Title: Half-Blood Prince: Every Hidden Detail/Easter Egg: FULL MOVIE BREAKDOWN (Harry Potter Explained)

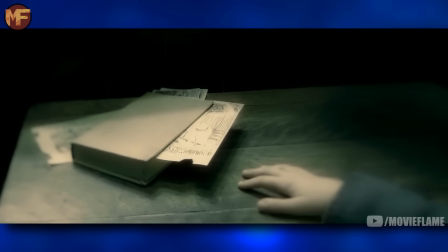2699s
I've seen many people say that this could be Tom's diary that would later be his Horcrux, but to me, it just doesn't look like the same book. The drawings inside of it though, and the chaotic scribbles, are classic psychopathic tendencies of kids who aren't right in the mind, which perfectly aligns with Tom Riddle.
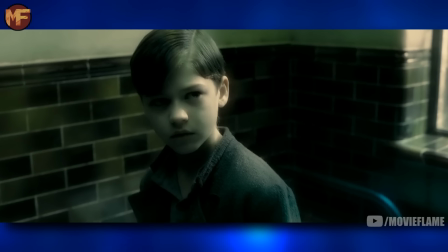2714s
He is not right in the mind at all.
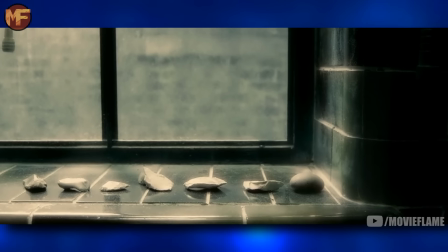2716s
In the next shot, we see seven rocks on this windowsill, which is great foreshadowing for how many times Tom wanted to split his soul.
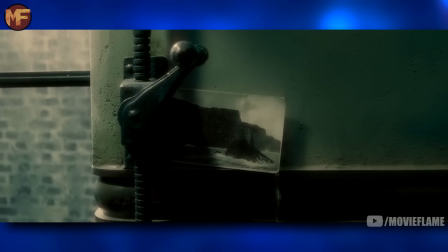2724s
Seven. Then we get to a picture of the cave, which is of course the cave where Harry and Dumbledore go to find the locket later in the film,
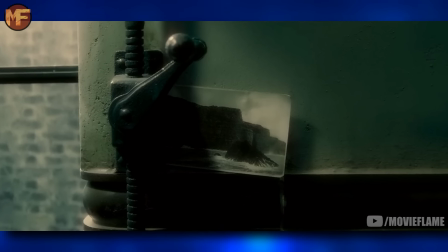2731s
and it's also the cave where Tom took those two kids from the orphanage whose minds weren't right after.
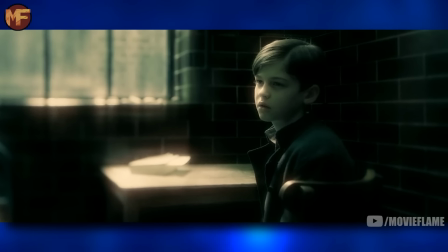2736s
Tom is mentioned of making things move without touching them.
I can make things move without touching them.
Is very similar to Harry making weird things happen before he went to Hogwarts, like the glass vanishing at the zoo.
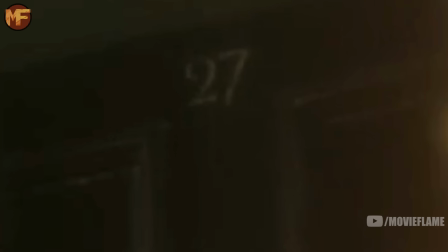2747s
Tom's room number is 27, which highlights the significance of the number 7 once again.
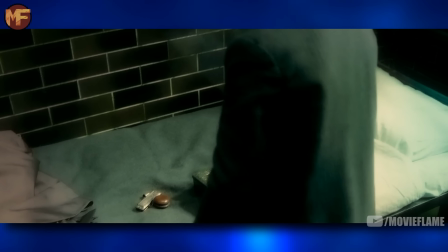2752s
The significance of the items that Tom stole are meant to foreshadow his desire to collect trophies after doing something wrong,
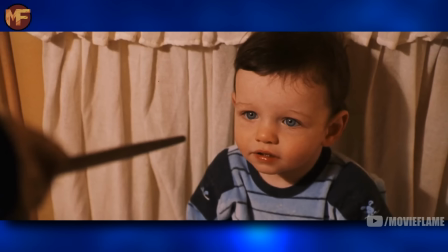2758s
whether that be bullying kids at the orphanage, or later in life, murdering someone and turning that trophy he collects into a Horcrux.
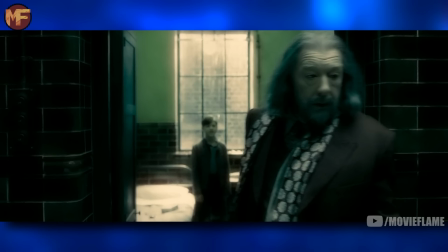2765s I can speak to snakes too. They find me. Whisper things.
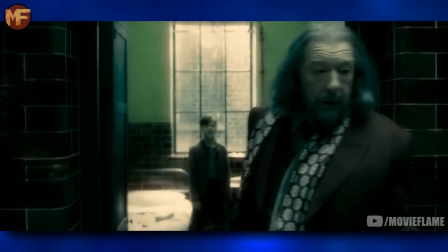2770s
Voldemort being able to speak to snakes of course relates back to him being the heir of Slytherin, as Slytherin was the most famous Parselmouth in history.
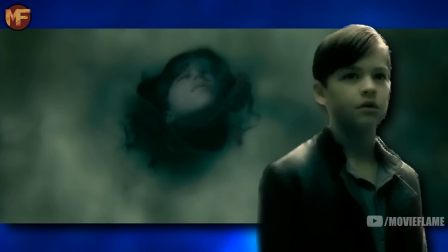2778s
As we leave the memory, the smoke starts out with the young Tom Riddle's face, then it morphs to the older Tom Riddle,
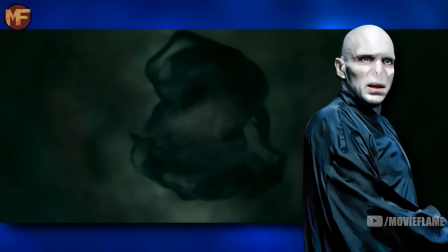2784s
and finally it morphs to the present day Voldemort's face, which is a small but incredible detail.
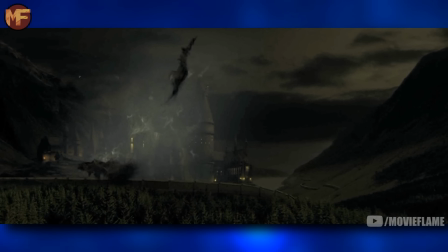2790s
The Death Eaters coming in and running into the shield around Hogwarts shows all of the new precautions and safety spells that were put around the castle for this year.
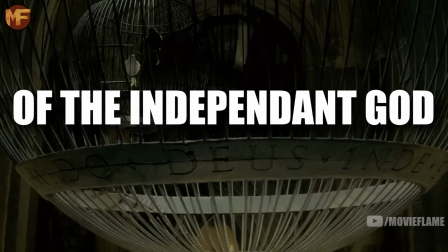2798s
On the birdcage, it says Du Deus Indi, which when translated says, of the independent god. Not sure what that means, but I thought I'd point it out. If you do know, let me know in the comments below, because personally, I'd love to know myself.
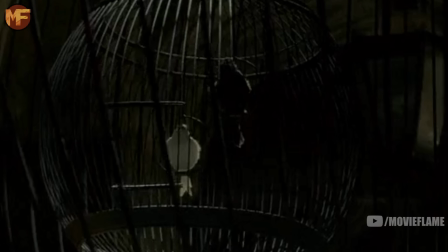2810s
Looking at the two birdcages that Draco could choose from, one bird is white and one bird is black, which symbolize good and evil.
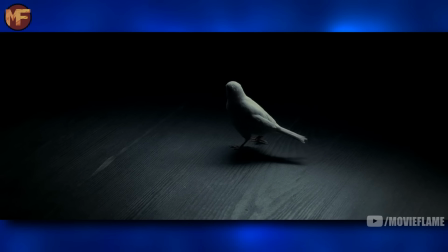2817s
Later on, Draco of course chooses the white bird, which was the filmmakers hinting to us that deep down, there is still some good in him.
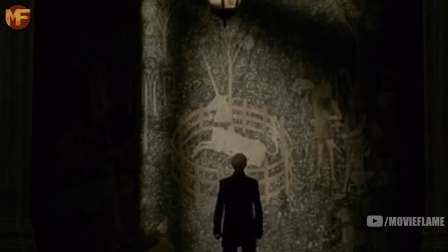2825s
The tapestry hung outside the room actually depicts a real-life tapestry that was made in the late 1400s or early 1500s,
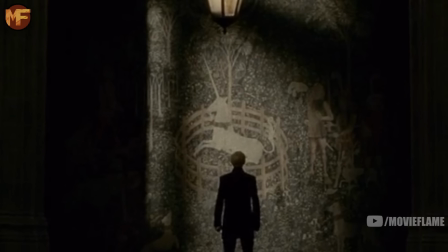2832s
and it depicts a group of noblemen hunters hunting a unicorn. Stuart Craig, the set designer for the Potter films, decided to incorporate this famous tapestry into his Hogwarts set.
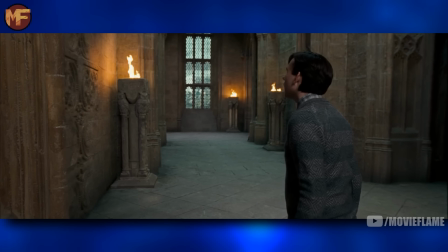2841s
Interestingly though, this tapestry was not there when we saw the Room of Requirement in the last film.
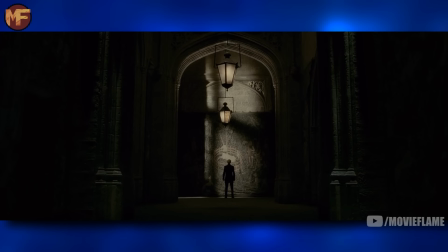2846s
Also, I'm sure you already know this, but this room is the same one the DA used in the Order of the Phoenix.
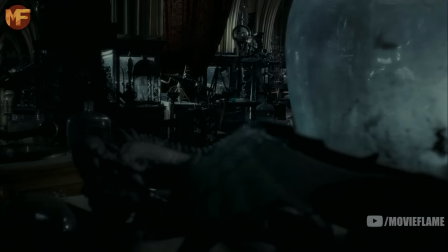2852s
In the Room of Requirement, looking at some of the stuff, you can see butterflies in glass,
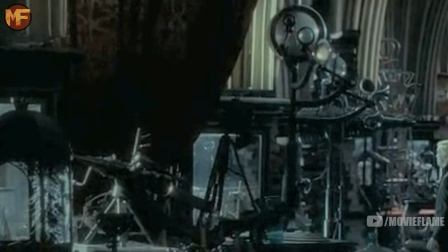2856s
old Quidditch trophies, some astronomy equipment, a record player that could be the one that Lupin used in the third film,
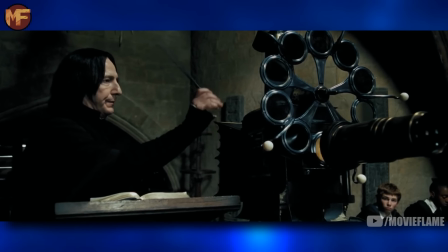2863s
an old school projector which could be the one that Snape used in the third film, a harp, some pots, a dream catcher, a tuba,
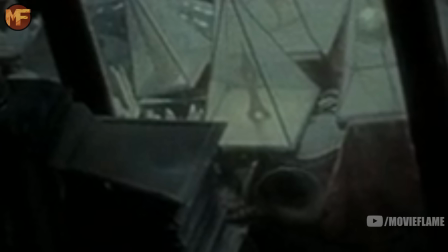2870s
a bunch of books, and even something that looks a bit like a Deathly Hallows logo and is similar to something that was in Dumbledore's office in the fourth film.
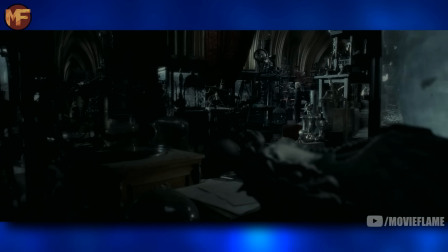2877s
Also, all of the stuff in this room, a room called the Room of Hidden Things,
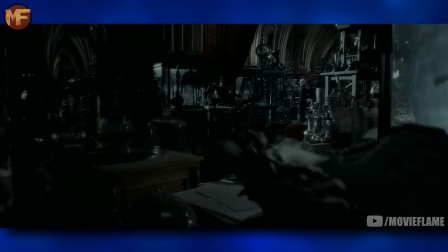2881s
was full of things that students and teachers hid dating all the way back to 990 AD.
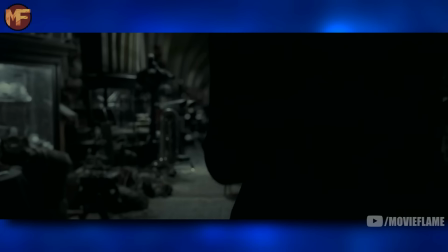2886s
Draco having a green apple aligns with his Hogwarts house Slytherin and is one of the funniest shippings in the Harry Potter fandom.
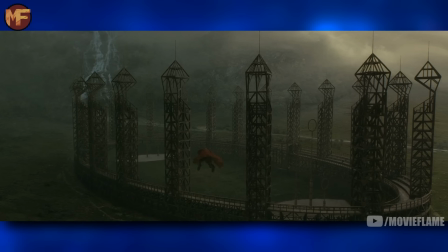2893s
Draco Malfoy and the apple. In this shot, it's interesting to see the Quidditch pitch without the tents around it. Harry has the number 7 on his Quidditch jersey,
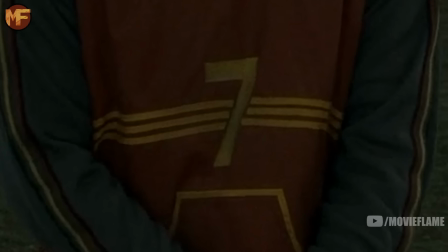2902s
which continues the theme of number 7 always popping up throughout the series. This was also something that the films came up with.
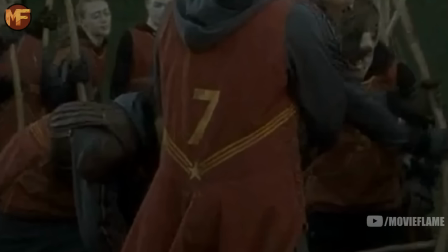2908s
He did not have a jersey number in the books. I do wish that Harry was the only one that had this number though, because some other people have the number 7 on their jersey as well.
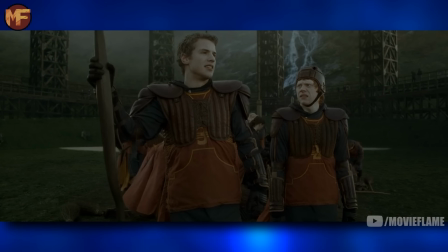2916s
It fascinates me to see the progression of Quidditch robes over the course of the films,
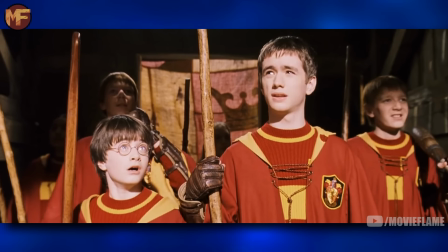2920s
because Wood never had any of these pads when he played Keeper, and honestly, I think I prefer the Half-Blood Prince version,
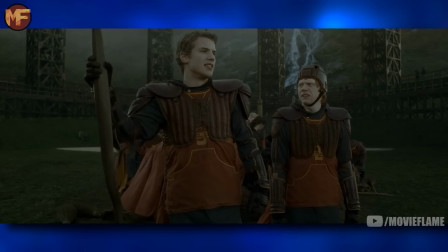2927s
it looks a lot cooler.
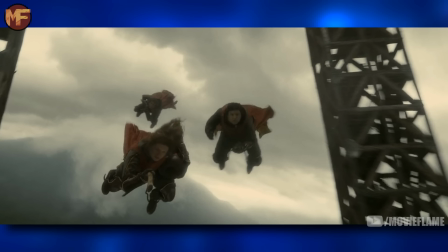2928s
Ginny being incredible at Chaser is noteworthy, because as I said earlier in the video, later in life, she would play professional Quidditch for the Holyhead Harpies.
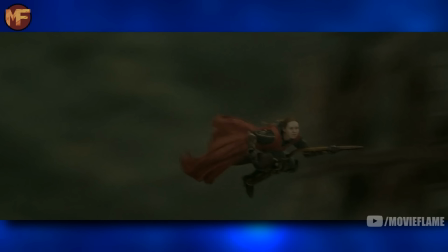2936s
This beater right here is Jimmy Peaks, and this chaser is Demelza Robbins, both of whom would make the team.